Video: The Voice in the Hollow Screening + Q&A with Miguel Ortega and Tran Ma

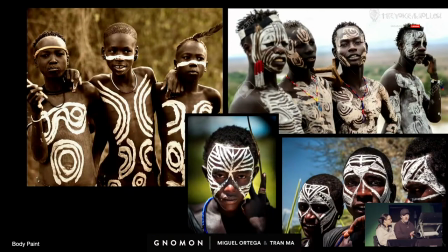[29:39]
So body paint was a big thing. So none of this came from one particular tribe. It was from mishmash of a bunch of different ones. And these are just like early developments.
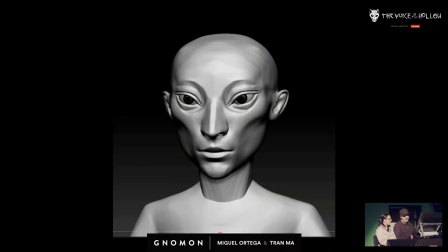[29:52]
Oh, these are hard to show. Yeah. This is stuff I was doing. And you can tell, I had no idea what I was trying to do.
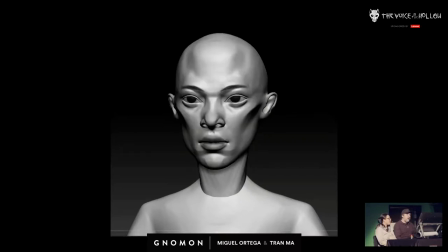[29:59]
Yeah. Yeah. From this, I'm like, this is what we don't want it to look like. Yeah. Well, and this is another thing that we really wanted to do because we had a time constraint because there was pretty much two of us doing the day-to-day stuff, even though we had some help from some people that are even here today, which were great.
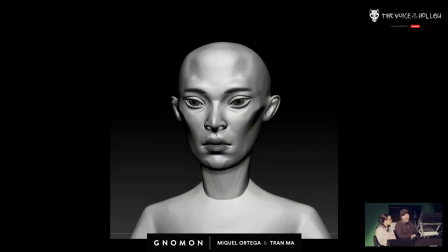[30:20]
We knew that we didn't want to do anything that was photorealistic. We wanted everything to feel like a doll that was carved out of wood. We didn't want people to go, oh, your eyes don't look realistic. We know. It doesn't matter. By making them look like wood, no one is going to say that the refraction is not correct, right? The refraction of the iris is not correct.
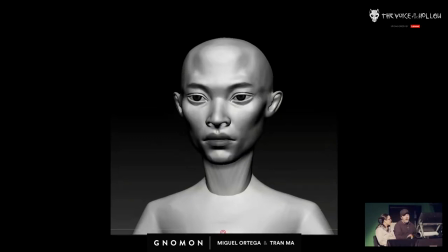[30:40]
So we intentionally wanted a style that felt much more stylized and more like a puppet.
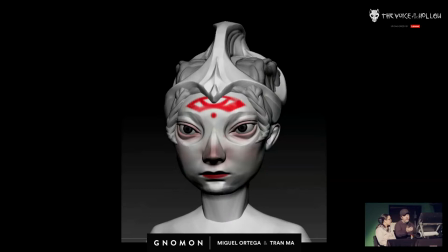[30:46]
That's also why we used a very shallow depth of field to make things feel a little bit smaller. Yeah, and right around this one was kind of like, okay, it obviously wasn't the final result, but that's when it kind of looked like some kind of stylistically, style. Yeah. And this whole process was not and I talk about it on the
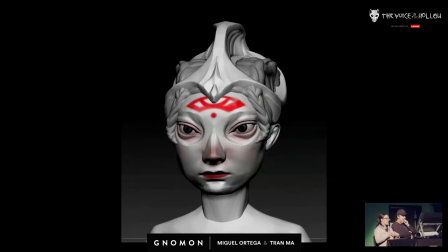[31:06]
stream. It wasn't very comfortable for me because I'm very used to working in film and just going more with realism. And it's probably the first stylized piece I've done. Yeah. So, yeah, it actually is. It's funny that when we finally nailed the look, it's the whitest thing in the world, right?
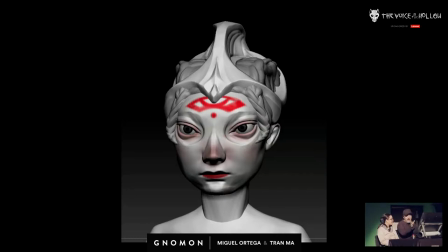[31:23]
Like, this totally doesn't look like the final characters, but the style, like the language, was kind of starting to creep in there.
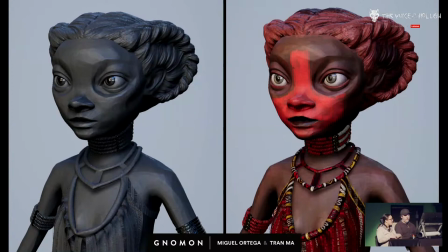[31:30]
So this is our main girl, which is Koa. Yeah, and hopefully maybe you can see I was trying to make the hair feel more like a sheep. And you can see the facets and everything, again, making everything feel like a piece of wood that was carved.
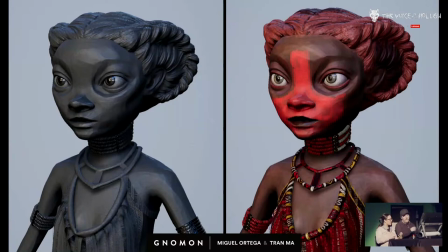[31:46]
And painted on top. Yeah. So it's also a lot of hand painting, which is something I don't always do. And something photoreal, because you want to try to hide your strokes, right? And here is I'm trying to show my paint strokes. Yeah.
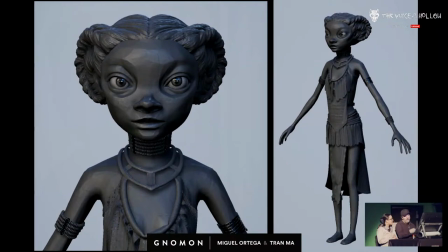[32:02]
So like when you look at the eyes, you can see like there's like cracking paint on the whites of the eye, again, to make it seem like it was a folk doll that you could buy.
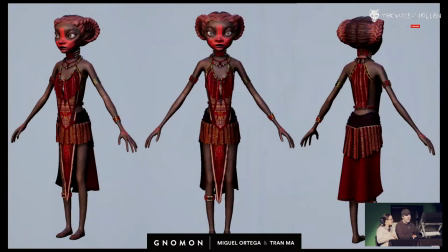[32:13]
And then some of the clothing. Yeah. And there's a lot of like design, well, when you get to the next one.
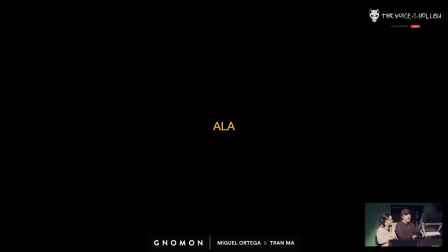[32:19]
Yeah. So Ala,
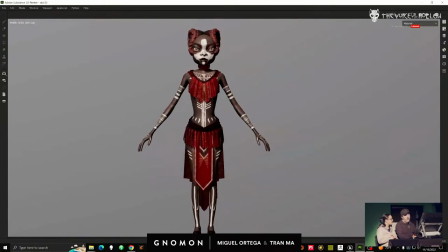[32:22]
she started off much more symmetrical, but we wanted to make sure that there was a difference between the two of them. So one of them is clearly the better hunter of the two. So this one wasn't working because I just felt like, well, if they're both wearing the same kind of thing, then they're kind of equal.
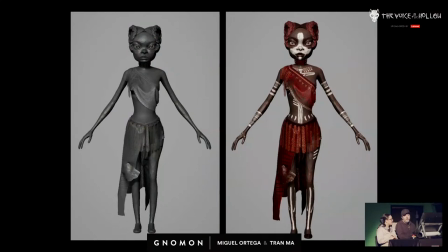[32:40]
But Ala, since she's the hunter, the better one of the two, she should be wearing all these pelts and leathers on her body, which were all the kills she's done before.
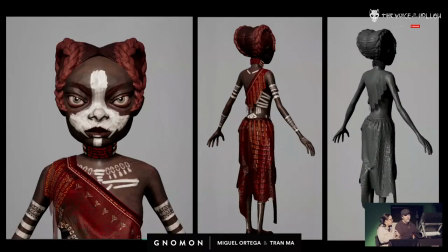[32:50]
Yeah, so we try to tell a story where if you actually look carefully at Koa's clothing, she doesn't have any animal skin because she hasn't been very successful. Whereas Alice's design is asymmetrical. It's a little bit supposed to be more free.
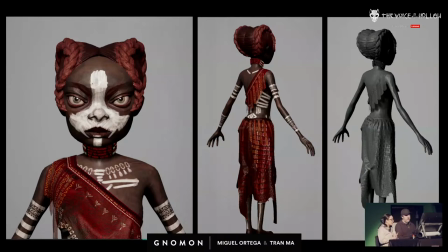[33:04]
And you can see everything she has is actually a skin that she's hunted down, and she has more body paint.
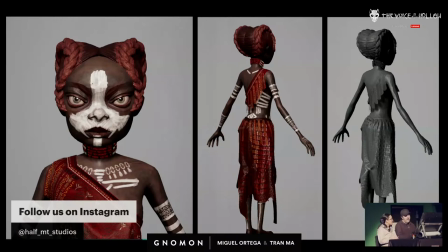[33:12]
And she's got like the badass fangs and what, you know, but... Yes, yeah.
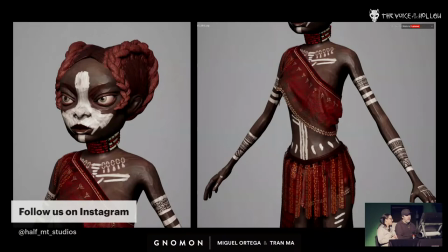[33:16]
Yeah.
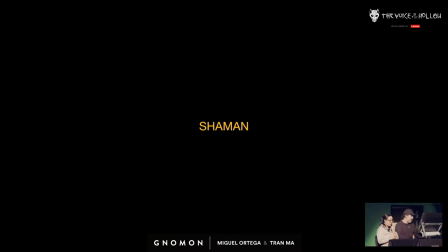[33:20]
One thing, by the way, that we'll talk a little bit about later, but that we really struggled
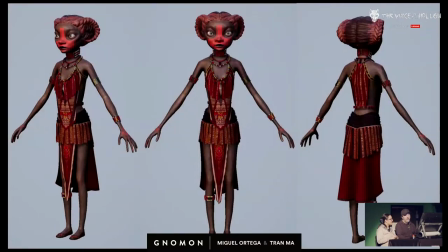[33:25]
with Koa is this red paint looked different on every single shot.
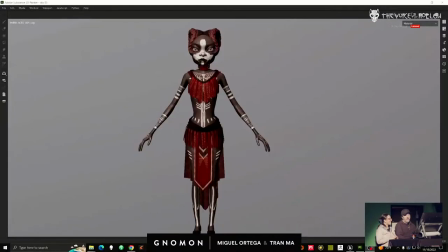[33:31]
So it was kind of like that meme with the blue dress.
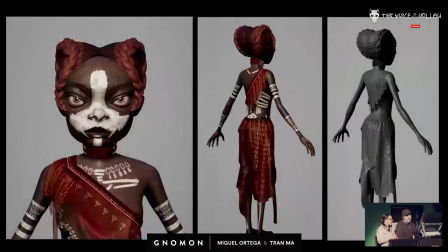[33:35]
Yes, it was totally like that. And I think I was going crazy.
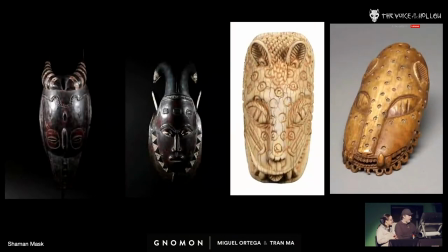[33:40]
Yeah. So the shaman, one of my favorite characters on this, just looks so cool.